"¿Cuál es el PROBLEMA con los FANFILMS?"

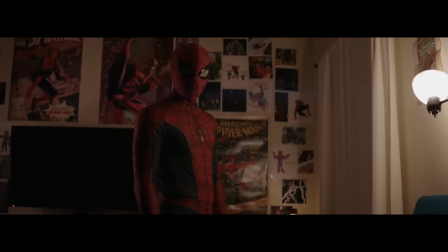Luce como el de una gran producción. pero haciendo eso rompe con la idea rara de
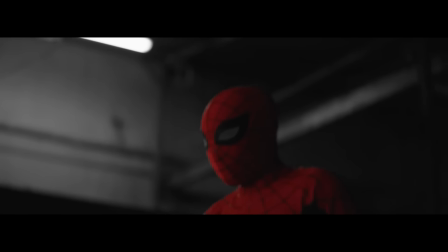naturalismo que quería presentar hasta el traje alterno con el que empezó el protagonista
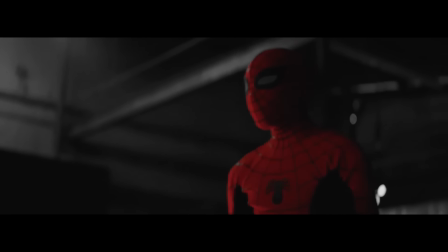y que supone de cierta forma es más casero más humano es demasiado
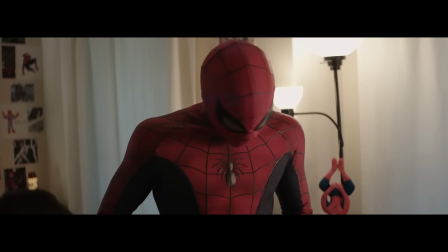perfecto ambos trajes son excelentes son calcas a los originales y no
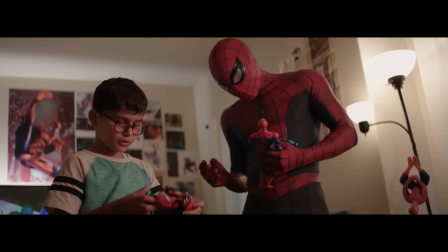se ven nada mal en pantalla por el trabajo de texturas y todo lo que conlleva la confección
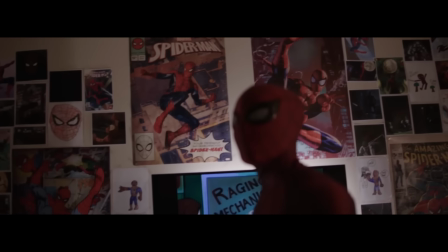pero es que gracias a esa perfección estética que los hace atractivos
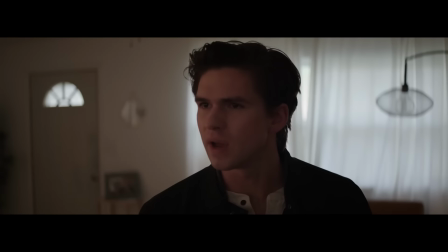se rompe con la idea de Dramatismo natural que quiere abordar Hasta
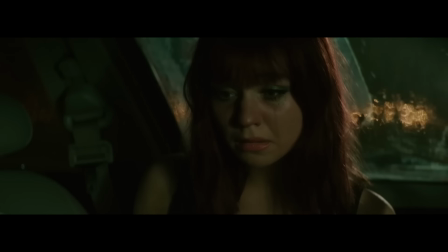los diálogos son artificiales Fuera de la capacidad de los actores El guión no representa Ni se acerca a palabras humanas Son
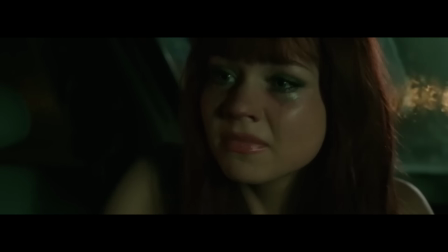los típicos
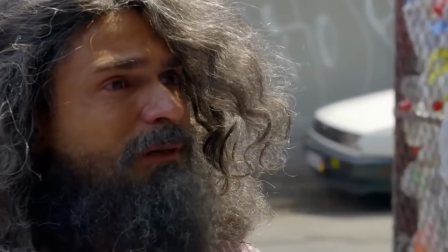comentarios Que uno se espera de un melodrama O sea,
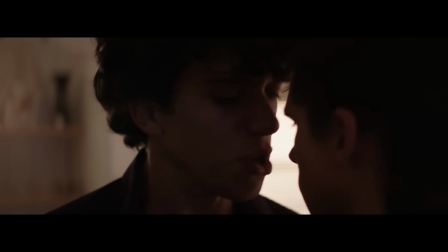son diálogos cargados Para ser más dramáticos No para ser reales y naturalmente dichos Por una persona real Y es que,
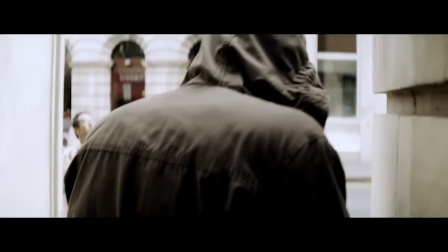aquí también pasa a lo que a los otros fanfilms. Cogen una idea que les gusta y no la sueltan aunque esté rompiendo la inversión.
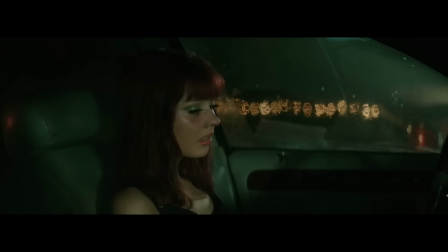Si en la mayoría la idea es verse rudo, aquí la idea es ser melancólico o melodramático.
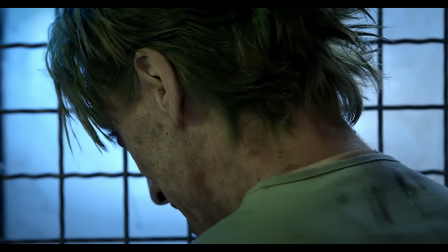Sea el concepto que sea, abusan de él porque a veces simplemente uno no es un experto.
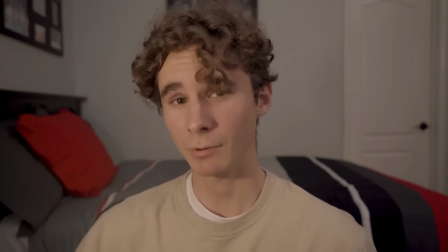De decirlo a hacerlo hay mucha diferencia, realmente demasiada.
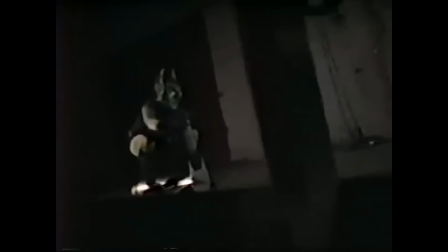Fuera de cuestiones presupuestales que sí, se justifican en estos proyectos, a veces los autores solo son inexpertos. Y es raro decirlo porque yo también soy uno de esos aspirantes. La mayoría que vemos cine lo somos.
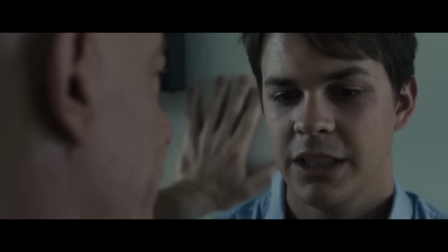Pero la falta de experiencia es un hecho con el que podemos comprender a los autores.
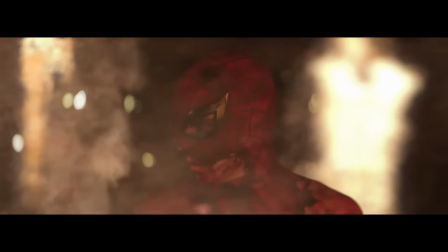No un justificante por el cual excusar o pasar de largo proyectos pobres.
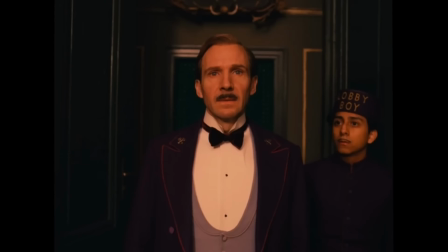Lo que dicen los personajes, cuándo o cómo lo dicen, expresa cuál es la visión del director.
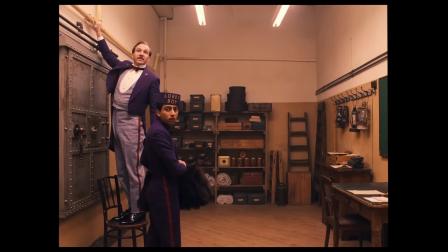Un actor puede decir un diálogo de la manera más forzada y artificial. Pero claramente no está mal si es lo que busca la dirección.
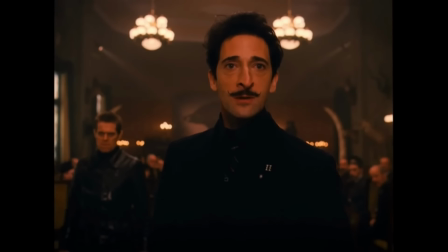De ser lo contrario, Wes Anderson sería un terrible autor por hacer escenas napostizas.
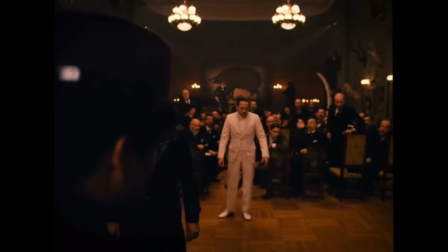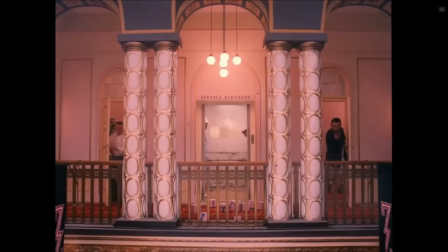La cámara, la iluminación, el diseño sonoro y literalmente todo lo que mencioné puede variar dependiendo de lo que se busque transmitir.
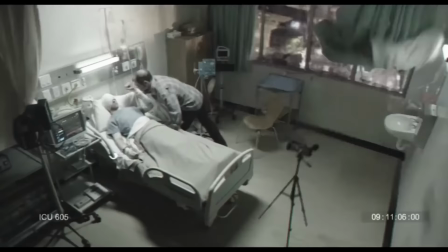Una cámara grabando a 720 píxeles es algo malo, a menos de que la intención sea transmitir realidad, como lo hacen los falsos documentales.
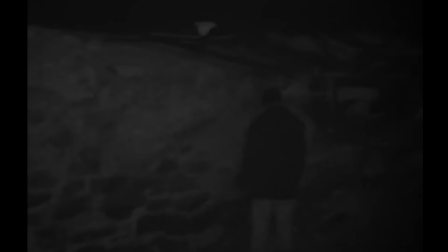Y no se puede decir que hacen mal su trabajo solo porque no se ve tan claro o definido como en otras películas.
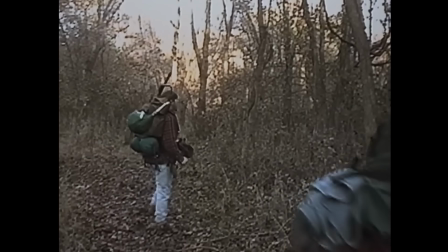Porque ese es su objetivo.
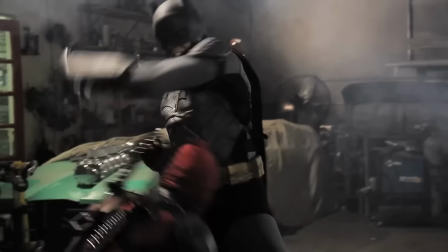Pero este es el punto principal. Lo que pasa con estos proyectos es que no tienen la intención o pretenden tanto que no deciden qué transmitir.
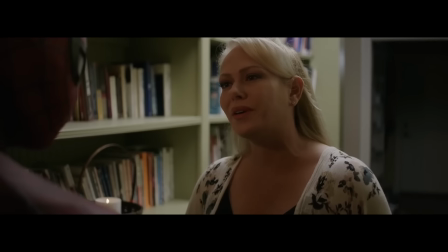Esos malos planos o diálogos extravagantes y poco creíbles arruinan la experiencia, eso es claro.
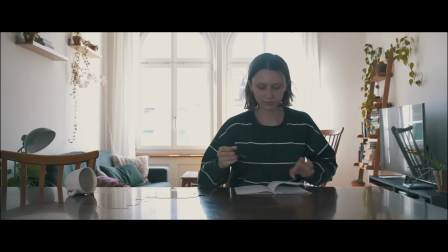Pero no una razón para denigrar a los encargados, a los actores o a la producción en sí.
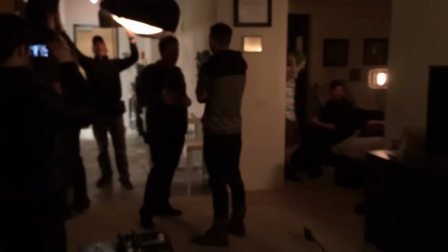No tendríamos por qué ofender a quienes se atreven a grabar una escena, menos si tienen la intención de mejorar.
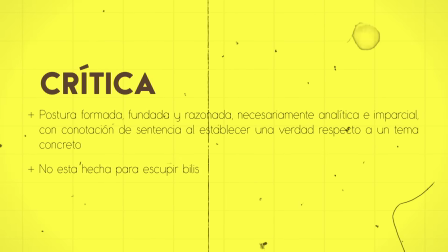Se puede criticar, pero las críticas tienen intenciones constructivas por la propia definición de la palabra.
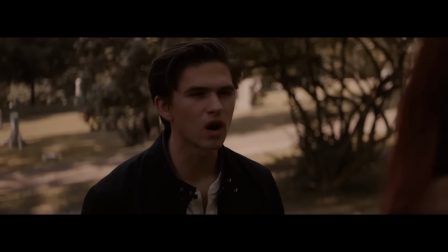En la crítica se analiza y se fundamenta para hallar la verdad de algo. Una burla no es una crítica, solo es eso, una burla.
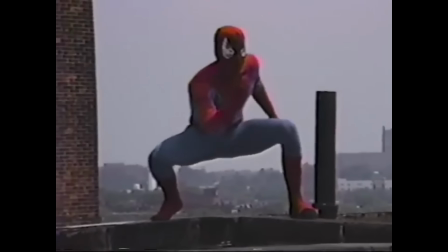Y es por eso por lo que quise hacer este video,
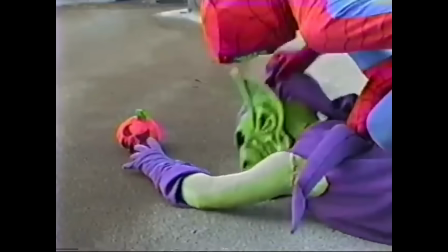porque es importante hacer un análisis de todo lo que hace que un corto se vea tan... como un corto.
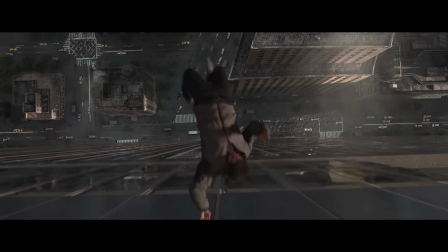En cuanto a habilidades técnicas, es realmente complejo lograr escenas que llamen la atención de las personas,
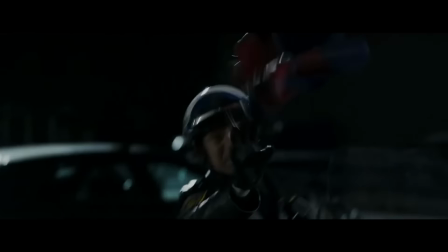pero aún más difícil es encontrar una propuesta que lleve a un código artístico que las meta definitivamente a su atmósfera.
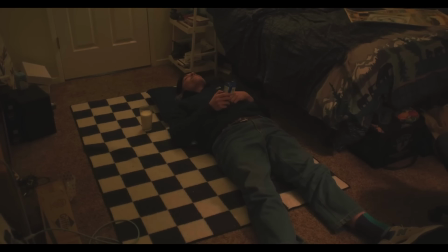Mantenernos dentro del clima de la película es tan fundamental porque, una vez que nos deja salir,
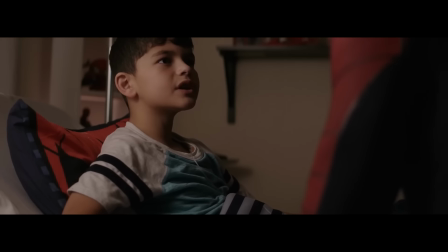es difícil o literalmente imposible que nos vuelva a introducir a ella. Solo vuelve a ver algunas tomas de las que puse en este video.
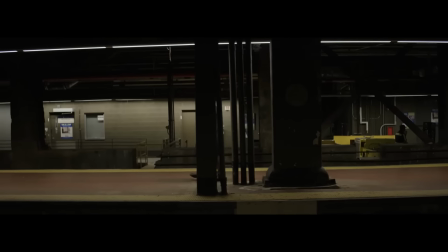Bien podrías pensar que unas son de un largometraje sofisticado cuando son de un fanfilm o peor,
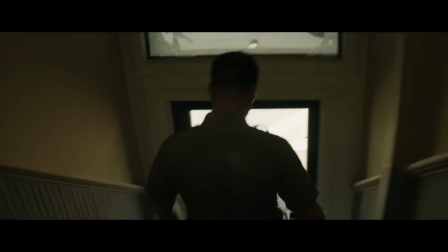que unas son de fanfilm cuando son de largometrajes prestigiosos.